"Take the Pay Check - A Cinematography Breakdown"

Hello, ladies and gentlemen. Welcome back for another fun day. Today, we've got it all in this one.
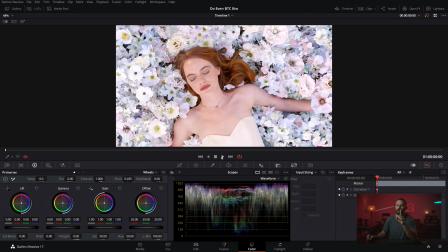5s
It's going to be amazing. I know you're excited. Let's do it. I think this is for Airbnb.
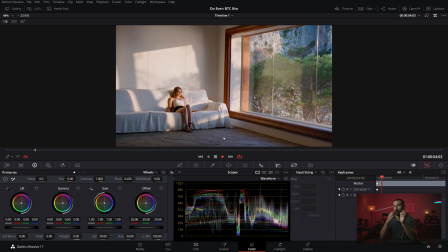11s
I'm not sure. Here we go. We're in flowers. We're in the Airbnb. It's not quite as good as we expected.
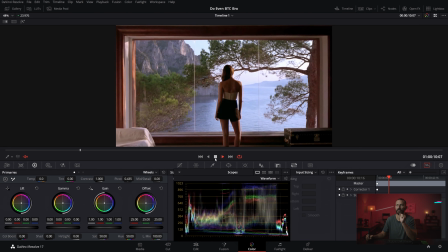17s
I am Gladiator. I'm dreaming about vacation. You know what happens when I dream about vacation?
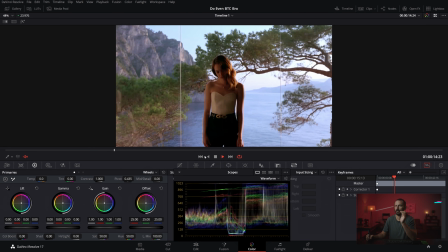23s
I dance. And I keep dancing.
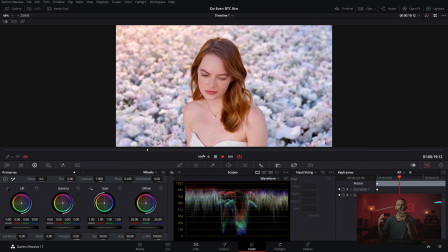26s
Now I'm in the Airbnb just dancing, on a boat just looking, surrounded by flowers.
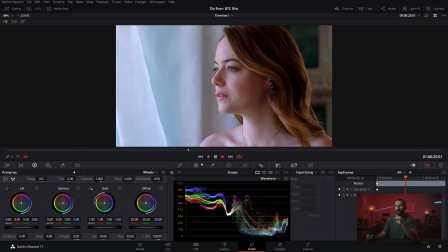32s
Now I'm swimming. Oh, there's a house. Sounds good. Keep dancing.
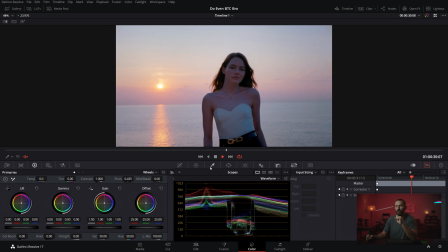38s
What do you know? Oh, yeah. What time is it?
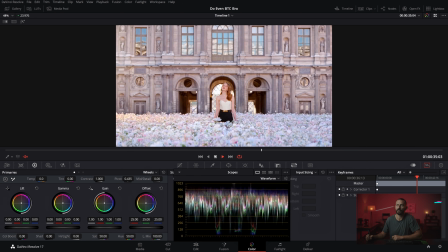43s
It's time to be in flowers. And we go.
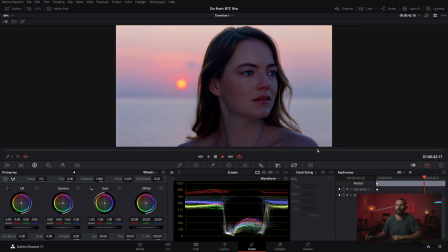47s
We twist, we dance, we emerge from water, and book your stay today.
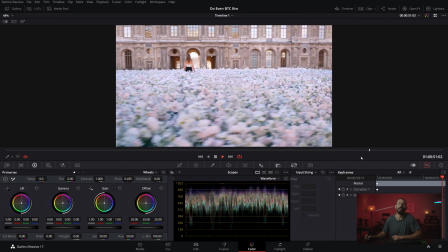54s
Ta-da! Airbnb. That's actually for perfume, but it's pretty good.
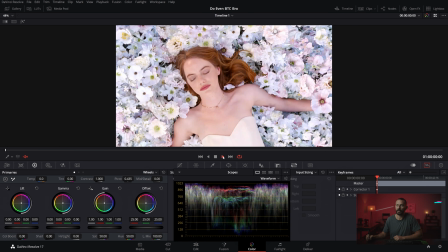60s
So what are we going to look at here? We're not going to do the flower thing. That one seems pretty obvious. Just get a really big light, right?
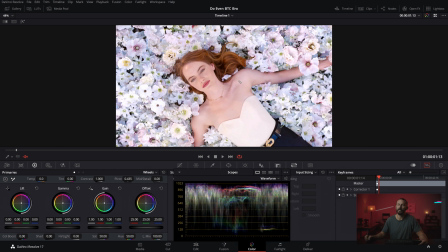66s
If we're going to do the whole flower thing, get a really big light, put it over there. Let's get a camera that can do a twist and a turn and a roll. And like we always talk about, if you don't have something that's very exciting, you got to move the camera some crazy way. Like we got 60 seconds. We can't lose people's attention. We got to grab them, right?
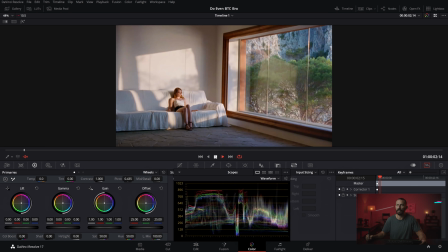84s
Let's do it. Grab them. And so we twist. We'll use hard light here. L of the room. We're going to see this light coming through here. Now, as we come in, let's see what happens to the level of the light and the softness, right?
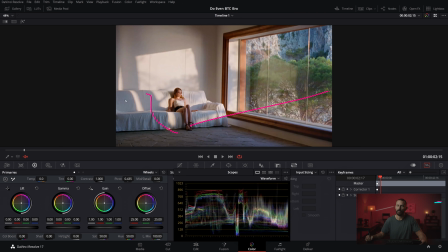98s
We're getting maximum depth here. We're using our little hard light here, but hard light doesn't always look that great in close-ups.
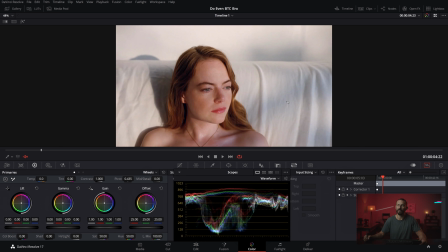105s
Let's see what happens. Junk. Oh, yeah, that is hard light. Okay. They still went with it, but we got nice little shadow areas. She's sort of in the lower half of the frame here. Can we go bigger? We cannot. Can we get off of the pane and go bigger?
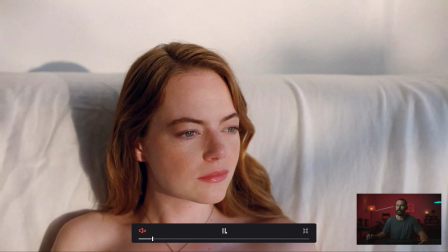118s
We still cannot. Yes, we can. Okay, so this one, Gladiator.
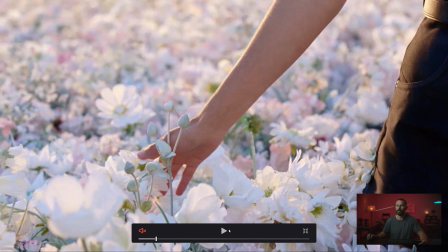126s
Instead of wheat, though, flowers, because I am the Spaniard. She's dreaming about it.
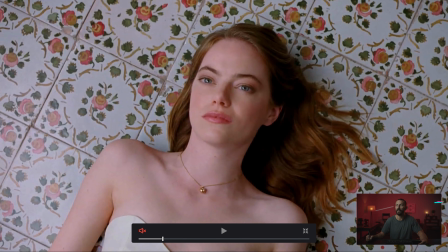132s
Okay, this is twice. We've done the same shot in this ad. Let's just find some cool tiles. We'll get you to lay down, and then we'll just put one big soft light over here. Try and get a little bit of a nose shadow, but not really. And we'll just blast you with light. Does that sound good? Yes. Okay, we're outside now.
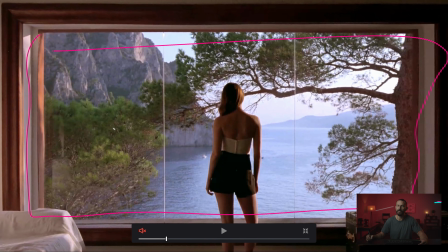149s
Ta-da, looking the same exact way. Is this real? No, that's a green screen. That's okay, it looks real. Light from this way, shadow back here, a little bit of bounce from this side. That's how you get the depth, right? You gotta have light coming on both sides to get the depth, to create the roundness.
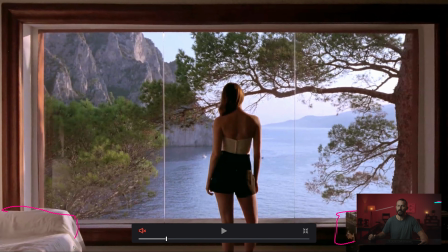165s
And then these little elements, like let's add this too, that'll be good. A little thing in there. Let's frame it up and shoot through some stuff.
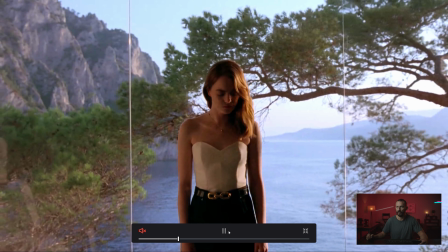172s
More dancing in flowers. And then this is when yeah. Groove Armada.
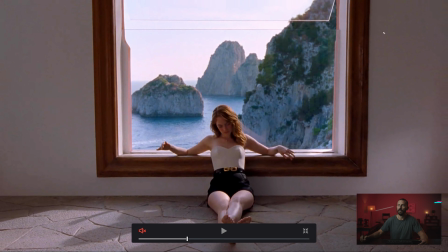177s
Here we go. We got again. We've got backlight, shadow coming towards the camera.
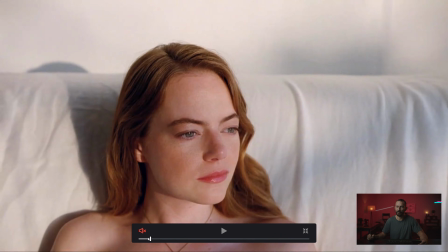187s
Like shoot through some stuff, but really, like we're just look at the camera movement. Okay, it's like twisting, rolling, turning.
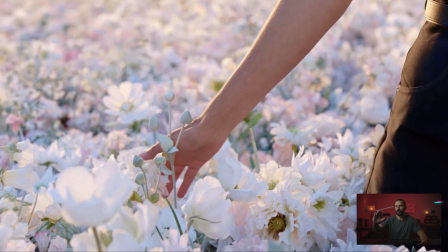193s
Every single shot, we're going in, we're going around, we're following back, we're coming in, slight twist in.
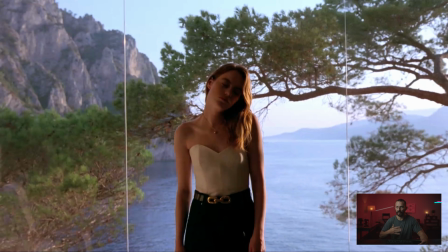201s
Like this is. You know, it's a commercial of a lady dancing in an Airbnb.
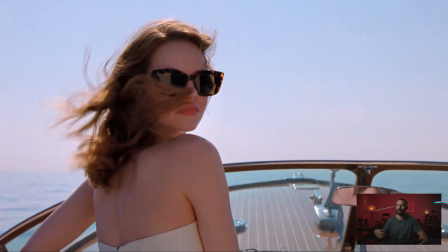206s
Like we gotta make it a little bit snappy here. Do some different moves. The twist back.
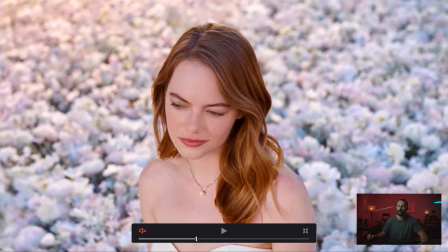211s
This is like your most Pantene Pro V look here.
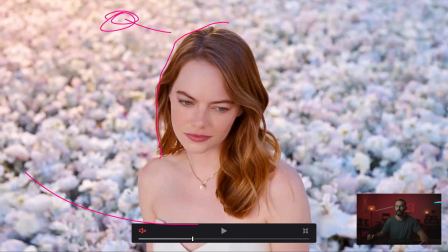215s
This is your slickness, little edge, and then, you know, it's the same exact lighting setup that we always talk about,
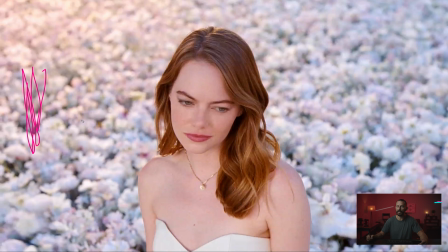222s
except now, instead of having the key light this way and like just hitting over here, right? So you'd hit this whole side of the face here with the key light, and then maybe we just leak it over there. Right, if we were going for something more dramatic. If we're not going for dramatic, we bring the key light that was over here, say the camera is here,
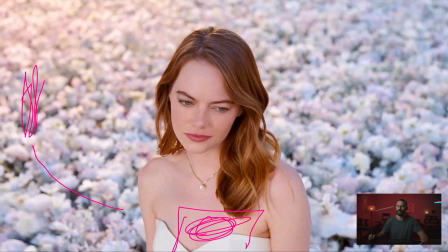238s
you just bring that key light significantly closer to the camera so it flattens off, right? So you get a little tiny bit of shadow right there, right? That is from the key light being significantly closer to the face.
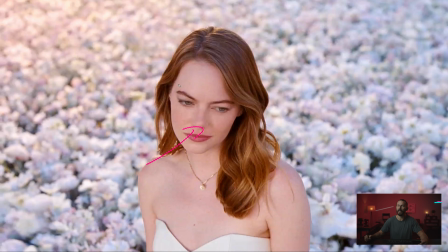249s
And then what you have to do is you have to balance this key light with this backlight, right? And then whatever we want to set the background ratio to. So that we want the background darker and her face the brightest thing in the image.
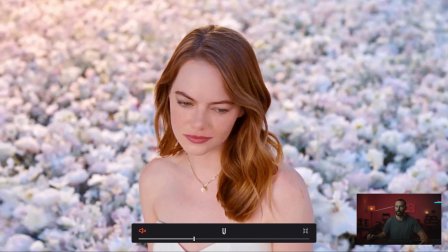261s
Yes, we do. Well, then this is how you get it, those ratios. And we're panning over.
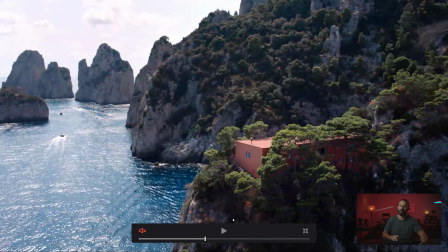267s
Ta-da, sun. Exactly why, same reason why this looks nice, right?
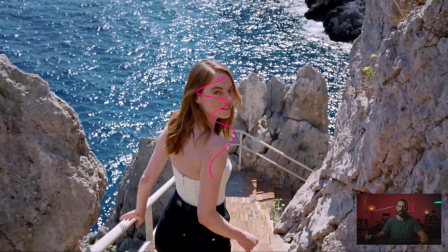272s
Now, it's very, very flat, but flat is good. Flat can sometimes be quite forgiving. Actually, all the time, quite forgiving. Light coming in this way, over here. So you got everything to camera is shadow with a little tiny edge around it, right? It's like the human beings on the prairies, on the savannah, looking for animals.
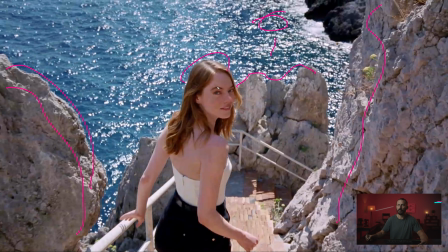292s
What are you looking for? Silhouettes. Boom. Your eyes are immediately attracted to it with additional sound effects included. You're looking for a little tiny edge and then flat or dark to the camera. We're used to seeing it.
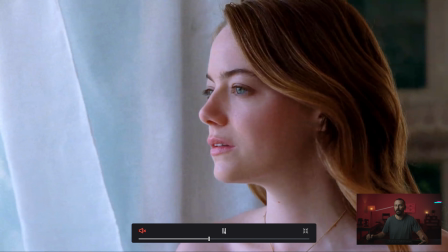302s
Don't fight evolution. Didn't really happen, right? Evolution's fake. Okay, we go to backlight here.
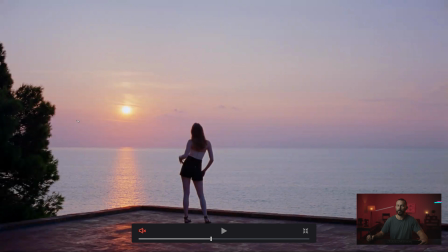310s
This is, you are lucky to be in a place like that, to get sun like this on water, right? Normally what would happen is this beautiful little haze that is in the sky wouldn't be there, and this thing is just going to be blown out, right?
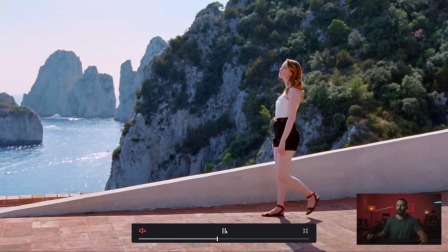325s
It's going to be gross, but you got really lucky with the light there. Could we actually see the lamp there?
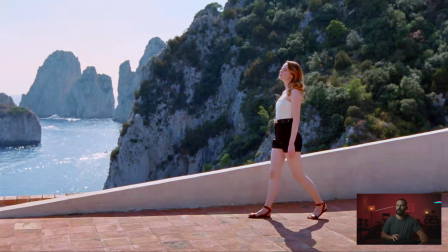331s
Let's see. Do you see the lamp? Sort of. Anyway, could be the sun.
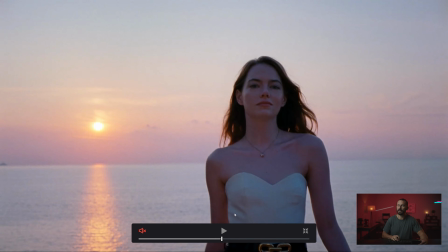337s
Who knows? Again, backlight example. Pretty simple here.
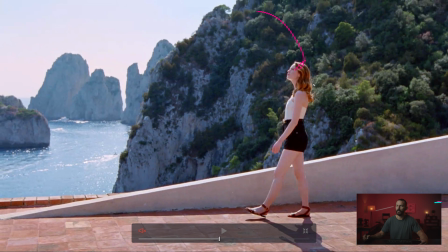342s
Although here, it's hard to tell whether you're actually filling this in or you're getting fill from the sun hitting all this red and bouncing up. Probably though, there's something over here filling it in, right? And then you're just filling to taste, right? Again, if you want drama, take the fill away. You want to make it flatter like this, push the fill in.
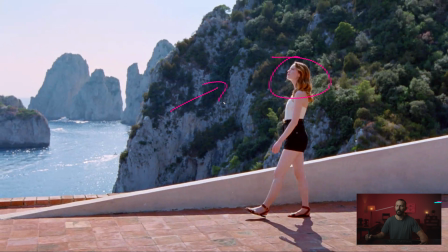361s
And it's nice to have her up against dark background, right? Because that is what is interesting.
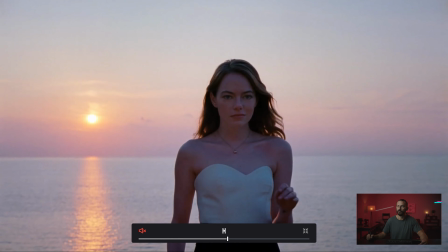366s
The more dark or light things you can fit in the frame, the better. Still got the moves, and I think we're out.
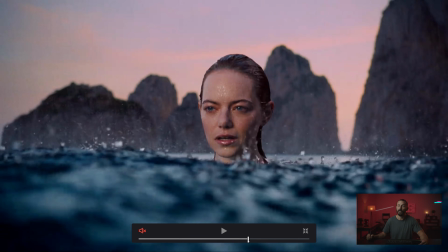375s
Running upstairs, don't be late, swim. Yeah, okay. Now, this is what we would call, if we're calling this, let's see.
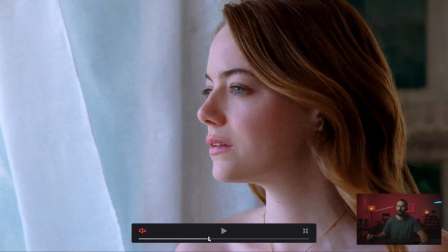384s
This is like stylized naturalism, right?
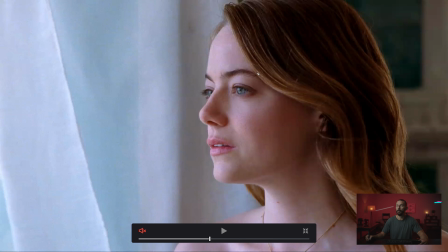387s
If you stand next to a window and there's blowing sheets and you've had hair and makeup done, this is what you're gonna look like, right?
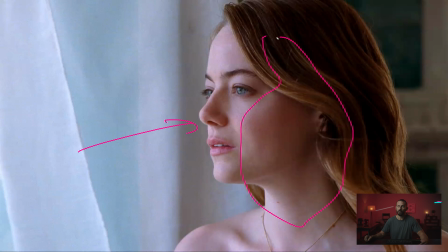393s
This is pretty much, this is what window natural light looks like.
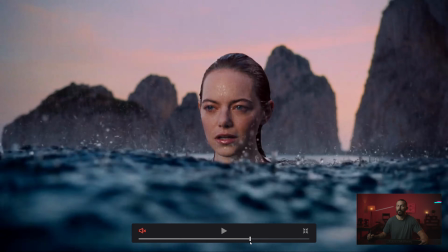399s
This, on the other hand, if you are emerging from a rainy pool here, you are not going to look like this, right?
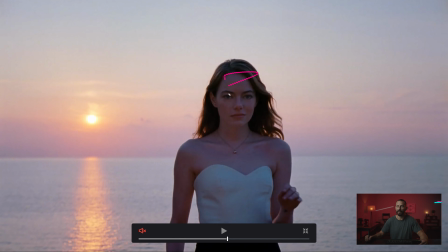407s
You're going to be significantly closer to this, like flat, not a lot of depth, there's not a lot of roundness to it.
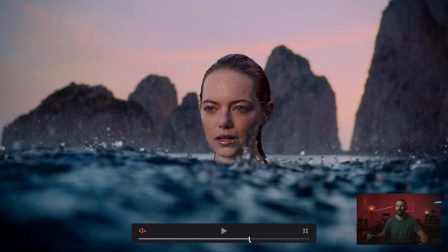415s
But if you have, you know, a nice 18K and it's sunset back there,
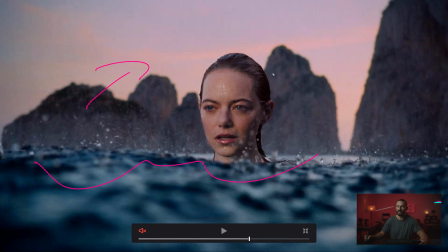421s
or you're just in a pool and you're going to VFX comp this lady in here, we can have the sun come from any direction that we want. So why not make it the most flattering? That's exactly what we're going to do. We get a little toppy blue light in here, and then push all the level this way. And this is more dramatic, right? Because we have shadow there. More dramatic.
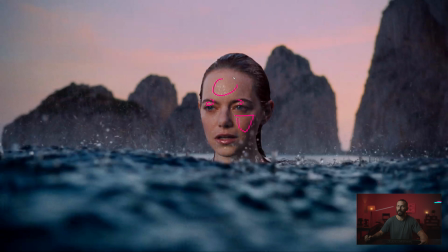439s
We're just reaching the key light just over there. You can see it in the eyes. You can also see it in her forehead. It would be like here, right? Coming down, see the highlight there as well. And then we will just let her emerge from the background.
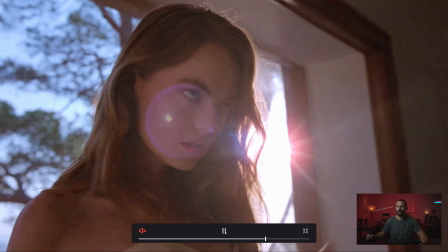452s
Dancing. Soft light is nice. Backlight again. More staring and dancing.
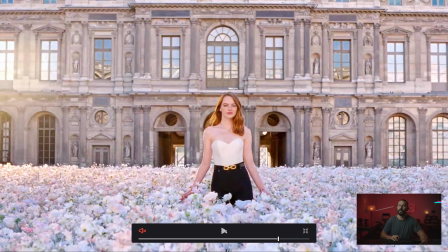459s
And yum. Okay. So here, this one, to get this look this close,
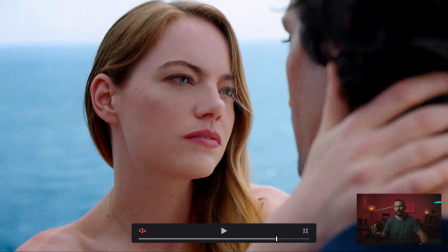467s
this is one you would do at the most, at like the worst time of day to be shooting this ad. Because what we can do is overhead, you can have a 12 by frame of quarter grid, really just take all the level out of the sun.
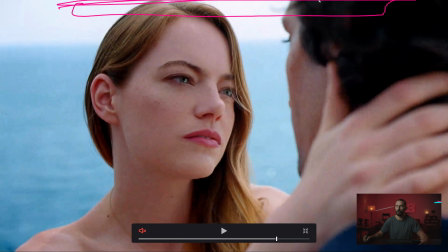481s
So now the sun becomes this overcast sky because you place a 12 by frame with quarter grid in it, takes all the harshness out of the light. But then we need some direction or it's gonna look very, very strange, right? Especially, it starts to look strange if you're shooting into something that is being lit by the sun and you have someone under the diffusion.